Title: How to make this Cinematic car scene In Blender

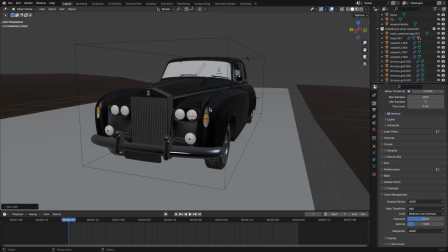[4:09]
Now let's add our headlights. Add a point lamp. Then go to the shader editor and click Use Nodes.
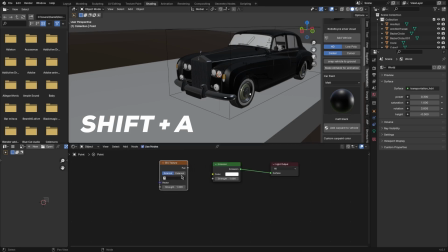[4:16]
I shift A and add an IES texture. Here's a website where there's way more IES lights than you'll ever need.
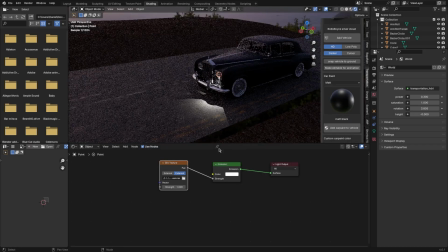[4:23]
Once you chose one that resembles a headlight, import it. Rotate the lamp along the y-axis so it looks like headlights.
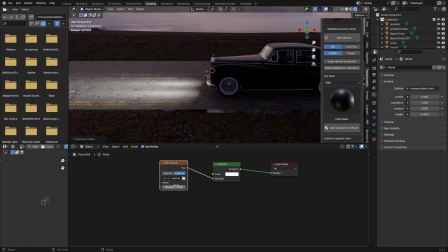[4:30]
Click Alt-D to create an instance of the lamp. So now whenever we adjust the brightness, it adjusts both the lamps.
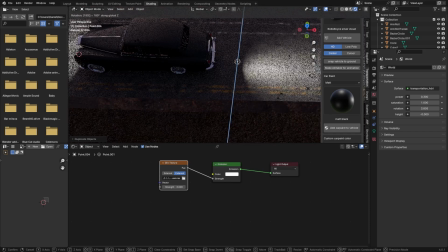[4:37]
Hit Shift-D to duplicate the lamps. Rotate them 180 degrees. This will be our backlights.
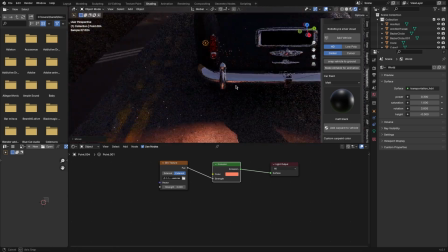[4:42]
Make the color red, move it to its place, then make another instance, and that's our backlights.
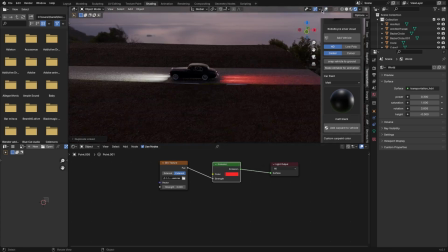[4:49]
Adjust the brightness if needed. That's it for the lighting. Now next, let's make these little reflector things.
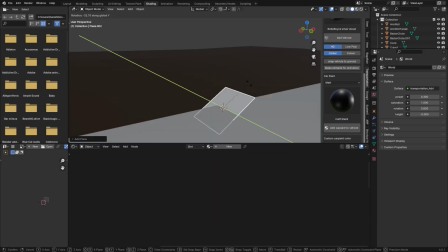[4:55]
Shift A to add a plane. Rotate it then scale it down, making it more of a rectangle shape.
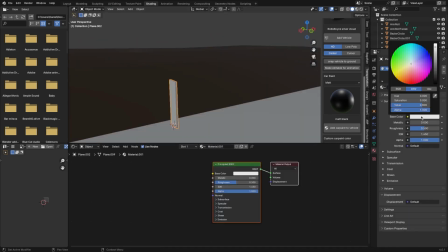[5:02]
Then extrude it to add a little bit of thickness, then add a material, make the material yellow, and turn down the roughness to make it reflective.
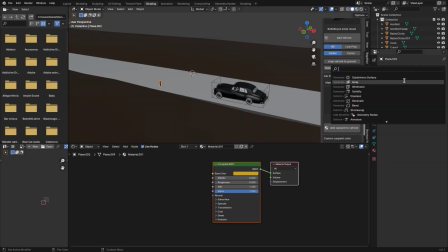[5:10]
Next, let's add an array modifier, so we could extend it throughout the whole road.
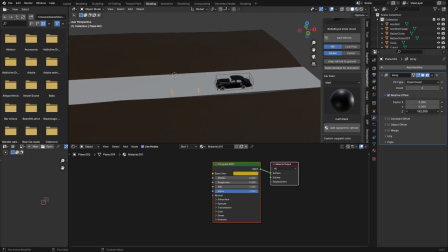[5:15]
Make sure it's on the right axis, and then increase the count.
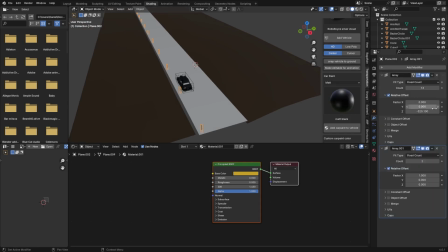[5:18]
I used an array modifier to array it to the other side of the road, but you could just duplicate it, and then offset it.
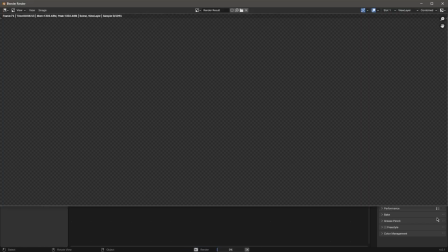[5:24]
At this point, I decided to do a render test, just to see if I could pick up any mistakes.
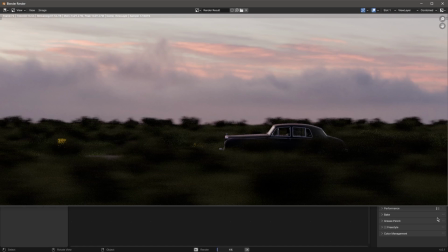[5:29]
I noticed one thing that I forgot to parent the lights to the control object.
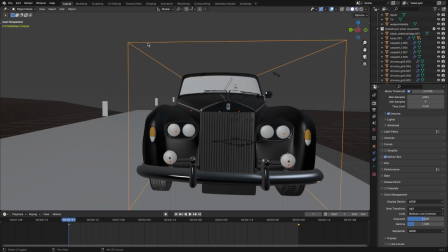[5:33]
So I selected my lamps, and then selecting the control object last, I hit Control-P to parent them.
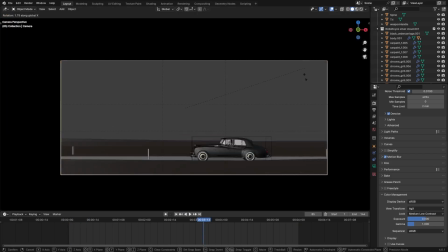[5:40]
Another thing I noticed in the render is that the composition looked a little bit off to me. So I rotated the camera a little bit down to put the current more in the center.
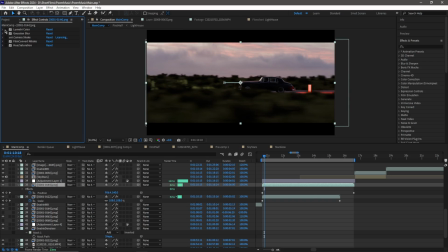[5:47]
And we're done. So this is how I did the grade and the final touches in After Effects.
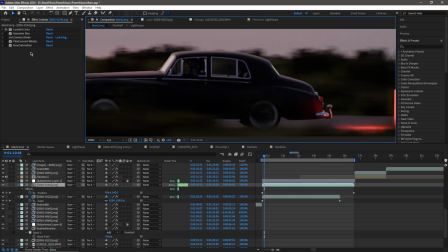[5:52]
So firstly, I added a little bit of vignette and some Gaussian blur to remove the perfection of 3D.
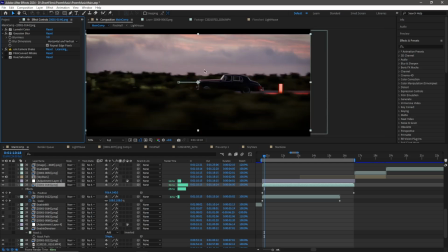[5:57]
Next, I added some camera shake. You can add it by using a wiggle expression on the position.
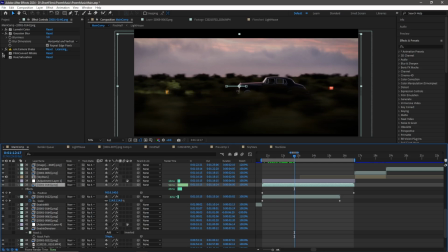[6:03]
Next, I used Film Convert to add some grain and the color grade.
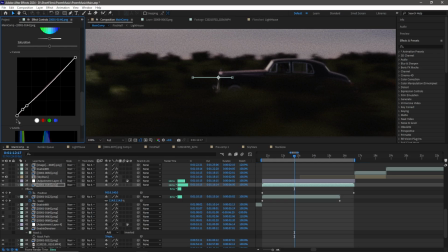[6:08]
Using the curves, I made the blacks gray, which looks good in my opinion.
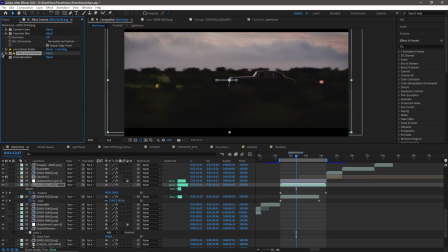[6:12]
I added a little bit of saturation, and I scaled the clip over time to make it zoom in.
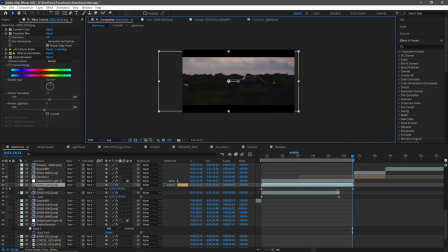[6:17]
To make sure that the black stays on the top and the bottom, I use an adjustment layer with the crop effect on 11%.
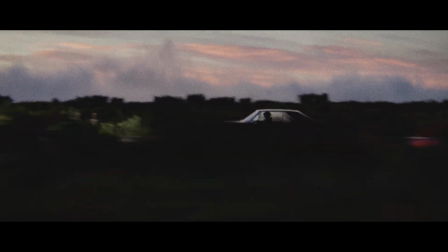[6:24]
That's it. Thank you for watching, and if you have anything to say or any questions, please leave it down in the comments. I love hearing from you guys.